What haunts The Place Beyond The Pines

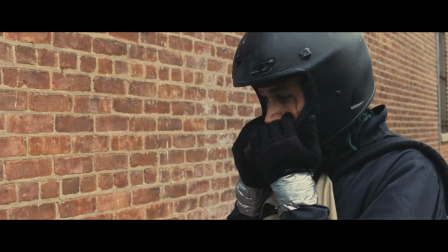And the moment itself is only made possible because Luke forgot to bring his sunglasses on his last heist,
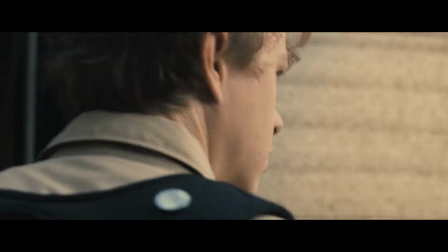leaving them in his trailer for them to be found by his son after all this time. The connection we feel here, it's palpable and heartbreaking.
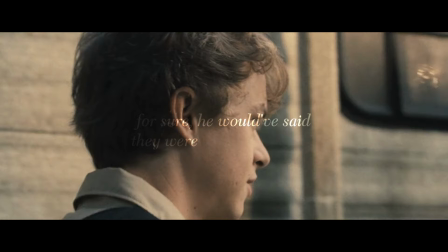Why don't you put the glasses on? For sure, he would have said they were left there for you.
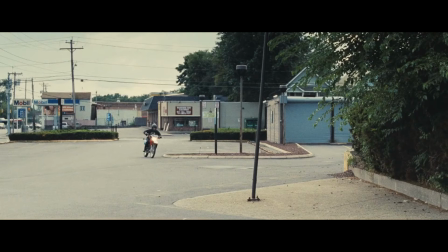Yeah. Yeah. Yeah. Yeah. You're calling him back.
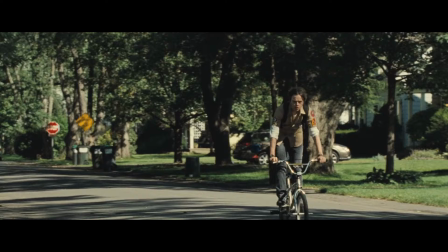But it doesn't take full scenes to reaffirm the connection between Luke and Jason.
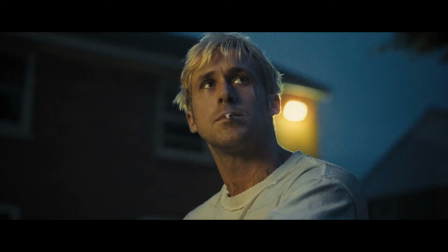Even fleeting moments call to their bond, like the similarities shared here.
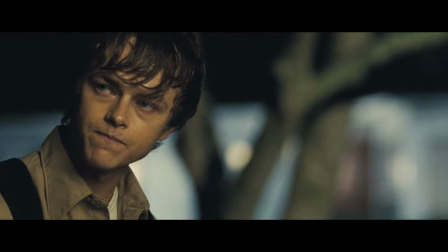Small moments like these happen constantly throughout the film, with this one in particular both connecting Luke and Jason through their feeling of alienation and emphasizing the strain that Luke has caused on Romina's life. Cianfrance doesn't only use this technique to connect characters.
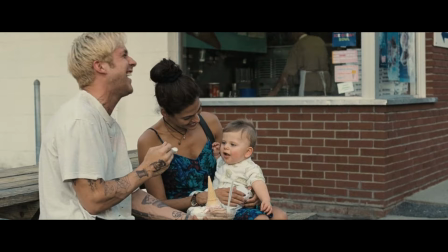but also to separate them.
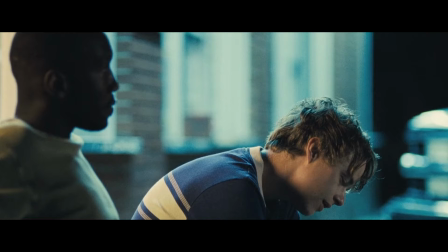Take this scene, where Jason eats ice cream for the first time, and contrast it to this one, which takes place at the same location.
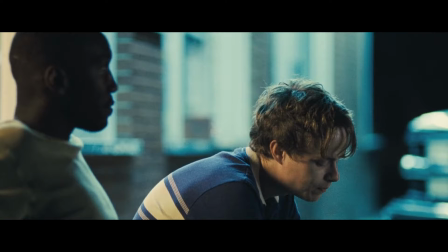There's something instinctively wrong about the second scene because of the importance of the first and what it meant to Luke.
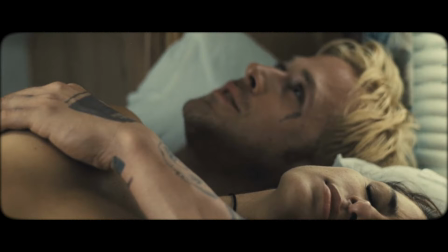Wanna give him ice cream? Yeah. I'm gonna do something with him that's his first time.
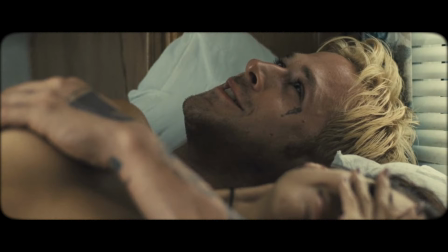I'm gonna look in his face when he tries ice cream. Every time he has ice cream for the rest of his life, it's gonna see my fucking face.
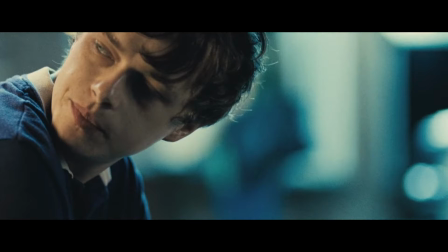It's the reason we know that Kofi's speech on fatherhood doesn't land, despite it never being said.
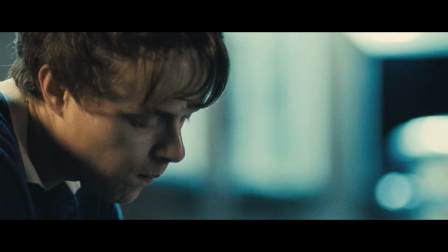It isn't the dialogue that tells the story here, it's the location and the memory.
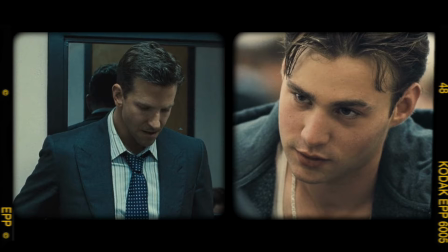Avery and his son AJ are also weaved into the ripples caused by the film's first act.
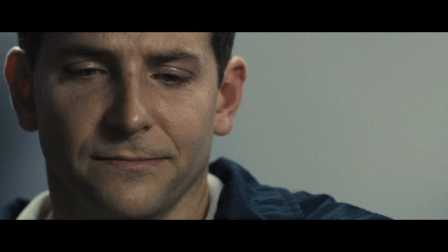The reason Avery never connects with AJ on an emotional level is because of his guilt, which has a profound impact on their relationship.
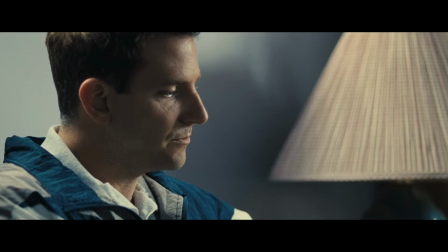I have a hard time
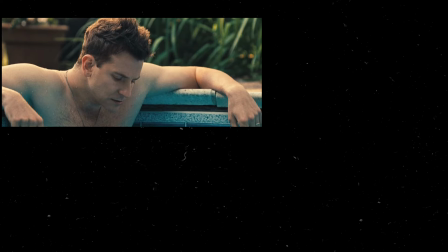looking at my son.
Take these two scenes.
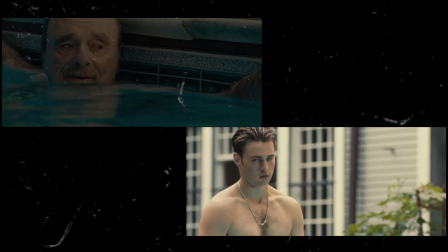By setting them both at a pool, Cianfrance contrasts the strength of Avery's relationship with his dad and the distance between him and his son,
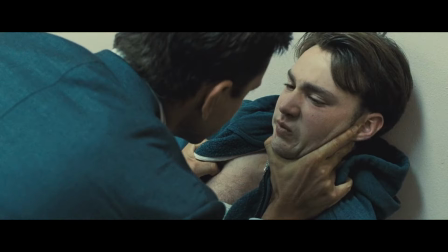which is once again communicated without dialogue. And despite AJ's rebellion being a consequence of this disconnect,
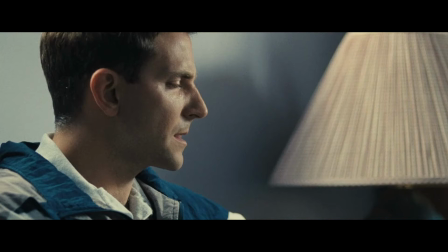this refusal of love, he can't help but behave like his father. We see it when Avery lies to his therapist.
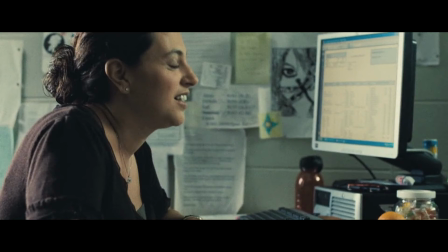You think you're ready to go back to duty? Yes.
Which is then echoed when AJ joins Schenectady High School.
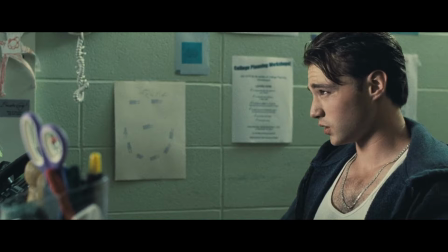Did you want to come here for your senior year? I don't know.
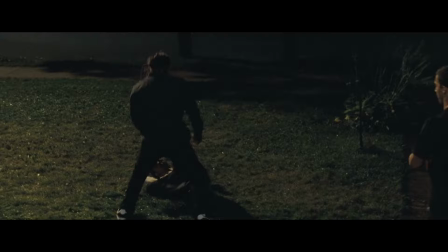We see it again when AJ violently beats Jason at a party, whose bloodied face throws us right back to Luke's after being shot.
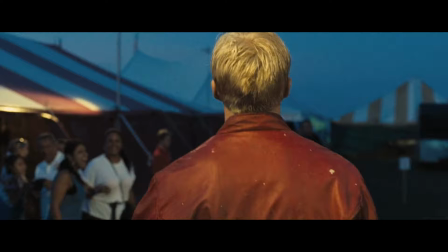If you rewatch The Place Beyond the Pines, you'll find many more examples of these visual ghosts that breathe life into the film's thematic of legacy and freedom.
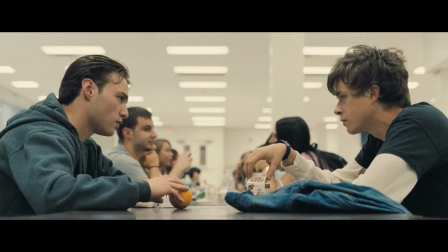There's a haunting quality to these moments, bringing back the memory of a person that once was and the consequences of his actions.
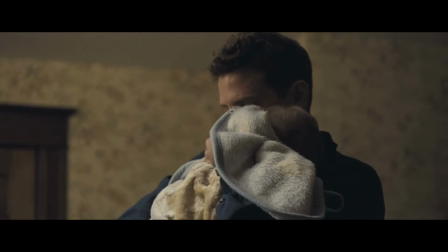The technique executes the difficult task of bringing abstract concepts we are familiar with to the medium of film.
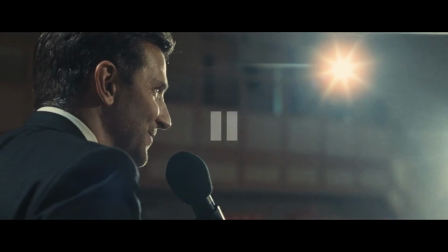And it all culminates to the film's ending, which to me is one of the best I've seen.
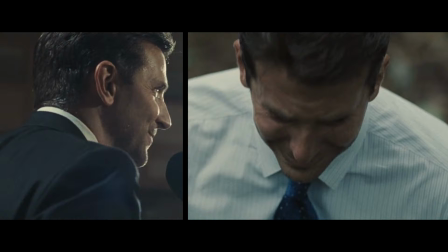On one end, you have Avery's redemption, a journey that began with a mistake that he couldn't atone for.
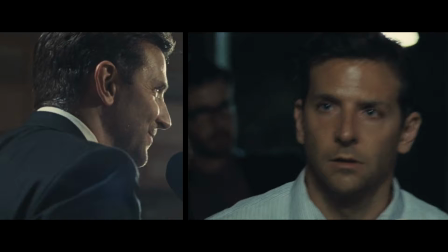Avery finds forgiveness through his confrontation with Jason and allows himself to begin mending his relationship with AJ,
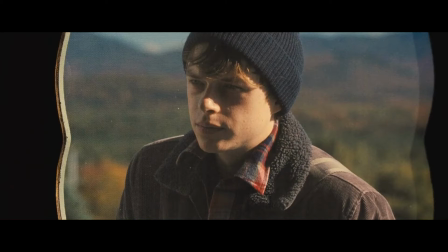who in turn follows in his footsteps. On the other end, you have Jason's growth,
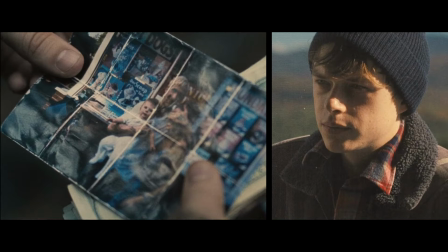who only through discovering the connection he had to his father is able to break his cycle of self-destruction,
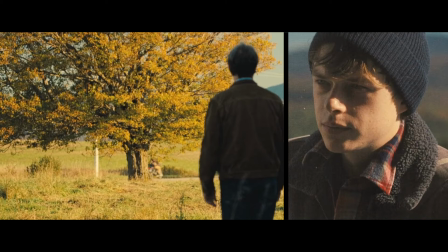and is finally able to leave the place where so many others are stuck. I'll end this with the image of the opening credits, which to me beautifully capture the film's themes.
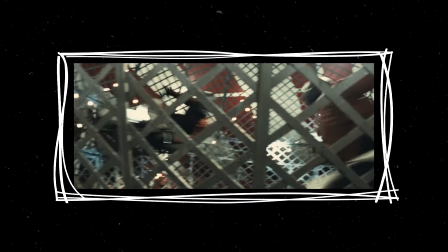Luke rides into the cage first, trailed by the two riders representing the many characters of the film.